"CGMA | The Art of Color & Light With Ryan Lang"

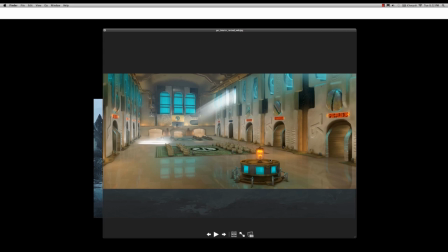(4:27)
It has probably these plugs, but I had to kind of go in there and give it a lighting scheme reminiscent of Grand Central Station, some of those old photos, and that'll happen sometimes.
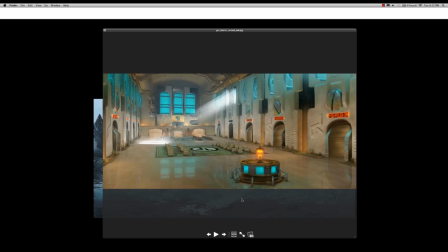(4:41)
People will say, well, we want this type of feeling. So you basically have to analyze an image and kind of take what you can from it and implement it into your image. Another moment, this was
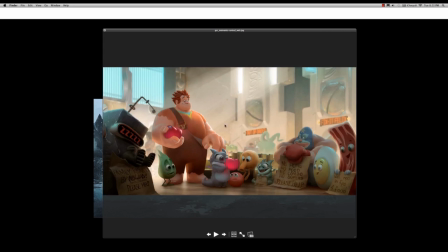(5:00)
for I think it was supposed to be a first look, like an introduction, like it would be the first image released to the public, but they went with a 3D render, which was way better. Again, this is in Game Central Station, and just some of the characters, and the theme for this world was,
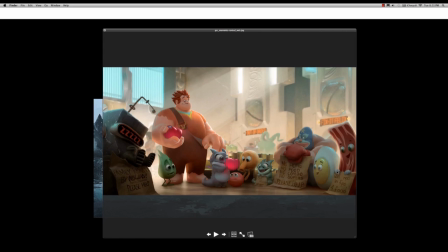(5:19)
it's all the video game characters tethered to the real world, so it has a little bit more realistic lighting, really kind of muted, going after that, the Grand Central Station feel, that bustling interior feel.
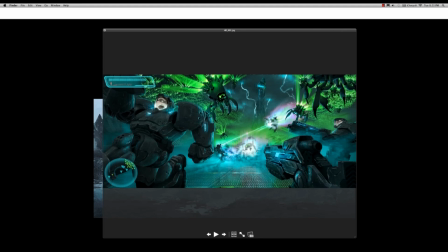(5:38)
Hero's Duty was one of the other worlds in Wreck-It Ralph, and this is a first-person shooter. It's supposed to be dark and grungy with a lot of contrast, muted colors. So this was a development piece for that. We had been working on this world, but this was one of the first images where we kind of just sat down and put everything together.
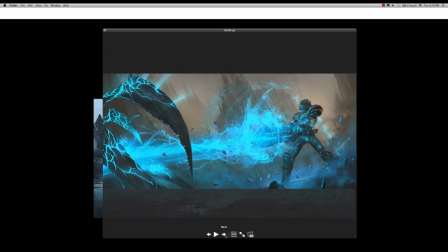(6:00)
An early Hero's Duty piece. Just never thought I'd be painting stuff like that at Disney.
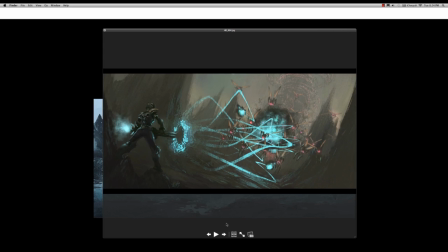(6:09)
Another early piece. More Hero's Duty. You can see how much the color shifted. We got rid of all the warm colors and went for a cooler palette to really
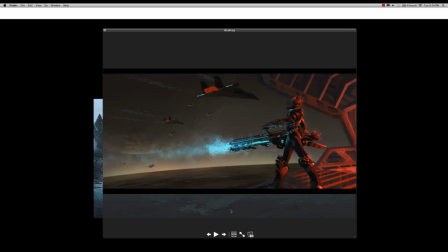(6:23)
drive home the difference between Hero's Duty and what I'll show in a second, Sugar Rush.
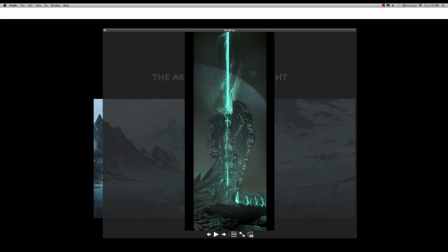(6:28)
More Hero's Duty. Some tower ideas. You'll notice that it's pretty muted. I mean, and when I say muted, I mean the colors aren't strong. They aren't intense. They're more grayish. But then there's punches of color, like this green.
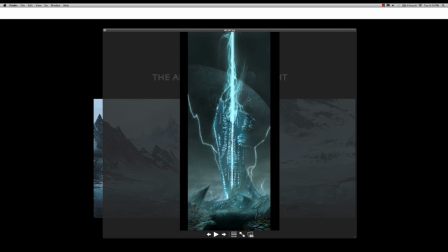(6:46)
And it's something we'll go over in a little bit. Another version of the tower.
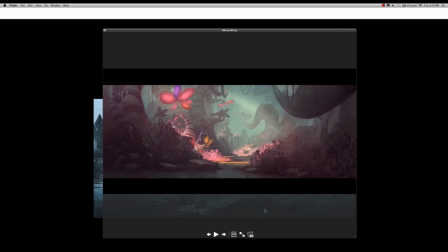(6:54)
And this was an early development piece for Sugar Rush, so
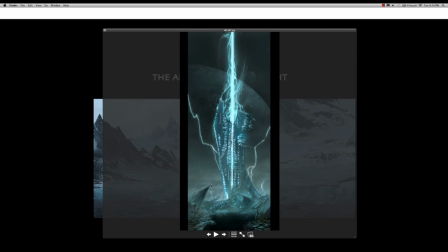(6:58)
you get a certain emotion here and a certain emotion here, and they're hopefully very different.
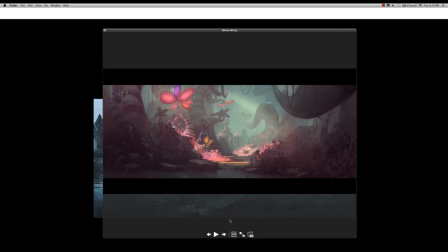(7:06)
That's an early candy cane forest piece.
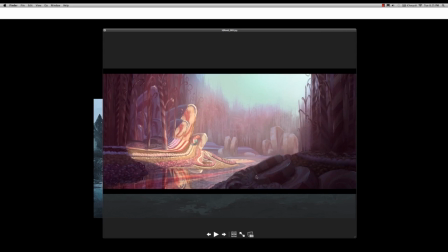(7:13)
Another early piece, and part of your job as a visual development or concept artist, people, they say, well, we want this candy world. What does it look like? And you sit down and say, I don't know. Let me figure it out.
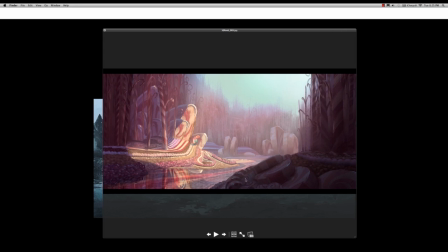(7:28)
So, and part of figuring that out, along with the shape language, is the color and how light is interacting.
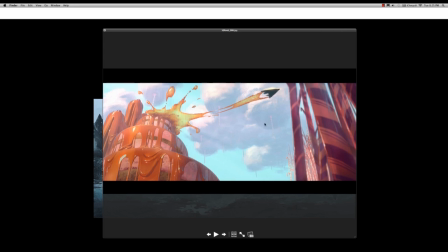(7:36)
More Sugar Rush. Early moment of Sugar Rush when Ralph first crash lands.
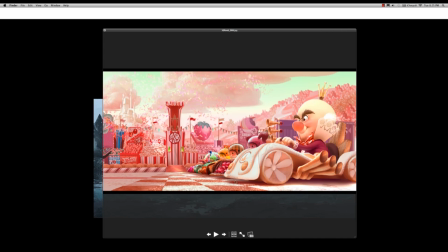(7:45)
And this was a moment where the race starts.
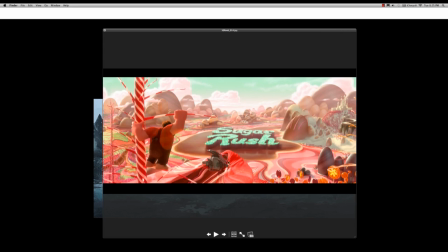(7:53)
This was one of the couple of matte paintings that I did, given really basic gray geometry, no textures, and this next one, everything green was actually 3D, and everything else is painted.
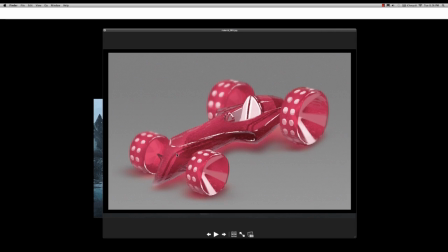(8:11)
This was another task that I kind of started getting into, which was I would do these paintings of these carts, these candy racer carts for Sugar Rush, and I really started getting into
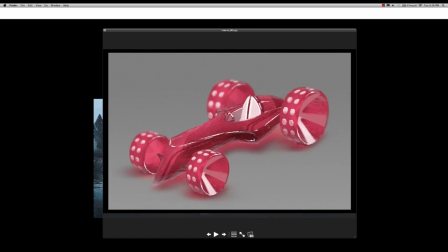(8:26)
suggesting the materials, so and how light is interacting with those materials, which is again, it's another topic that we'll go over later in the class.